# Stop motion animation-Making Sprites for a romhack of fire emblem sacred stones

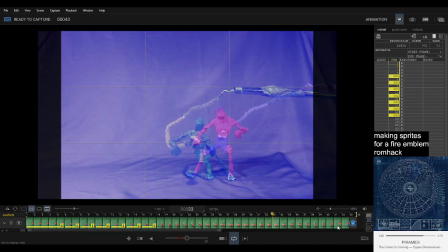86:39 I can't imagine how long it's going to take, but I look forward to seeing more. The funny thing is, Habitful, is that I'm not really worried about the animation part of it. That's the easy part. The hard part is the rest of it.
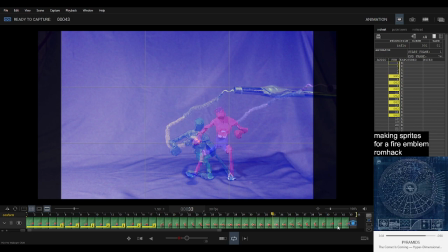86:54 Basically transferring the animations into the rest of it, well, into the game, takes fucking forever. Because the game can only handle 15 colors, can only handle a certain resolution. You gotta like turn all that shit into the proper thing, and then you gotta do every single palette for every single different player type,
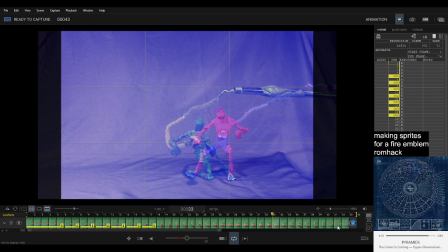87:11 and then every single character you want to have a unique palette, and then you gotta make the fucking chapters. You gotta put in fucking all the shit. It's gonna take forever, but at least we'll have cool animations regardless.
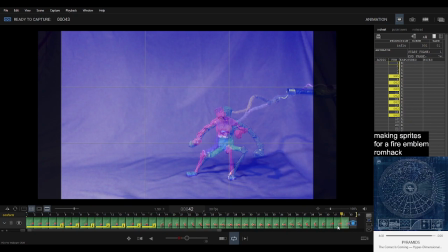And he kind of has his leg out like that.
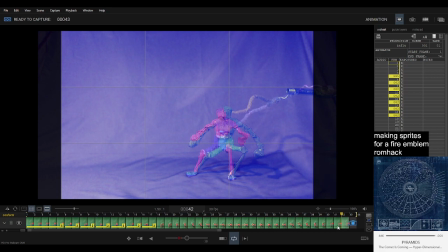87:48 Jesus, yeah, it sounds like CBT. Yeah, well, that's art for you.
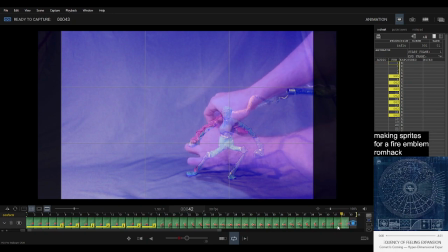87:53 Get his tummy back in there.
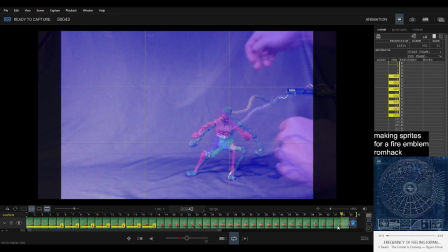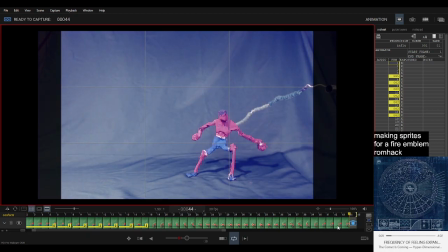Look at that, see? Now we just need to finish up. Look how nice that looks.
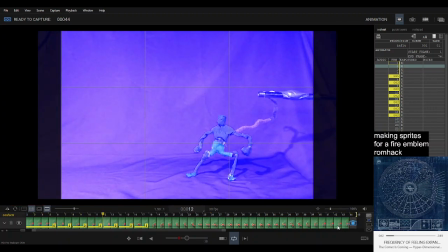88:33 Bam! Oosh. Donk. Boink. Now we only need a couple more frames to sort of ease him back in there.
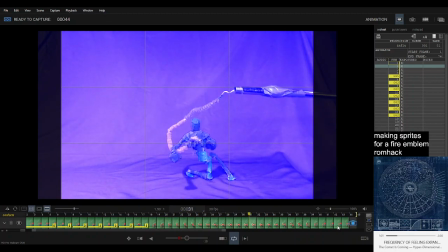88:52 Because once again, the only thing you're watching, especially when you're already used to it, is you're watching the movement of his hands. As long as that's smooth, the rest of it literally does not matter. It doesn't matter. As long as there's one part that's smooth, your brain will focus on that, and the rest of it doesn't really matter.
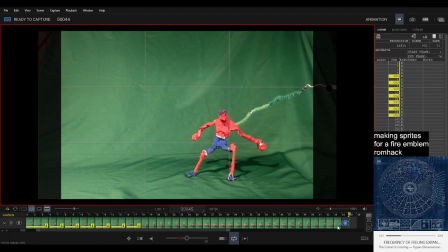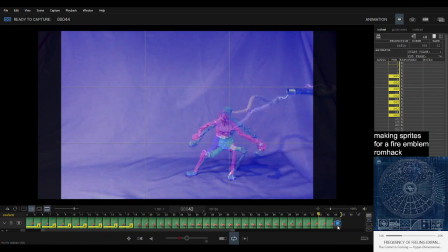89:19 Oh, hold on. Yeah, this is actually the frame we want over here. Yeah.
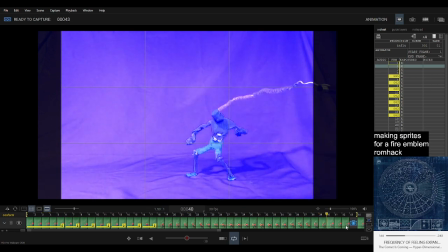Honestly, I mean, if we were real fucking lazy... Oh, what? Undo. Undo. That's the starting frame.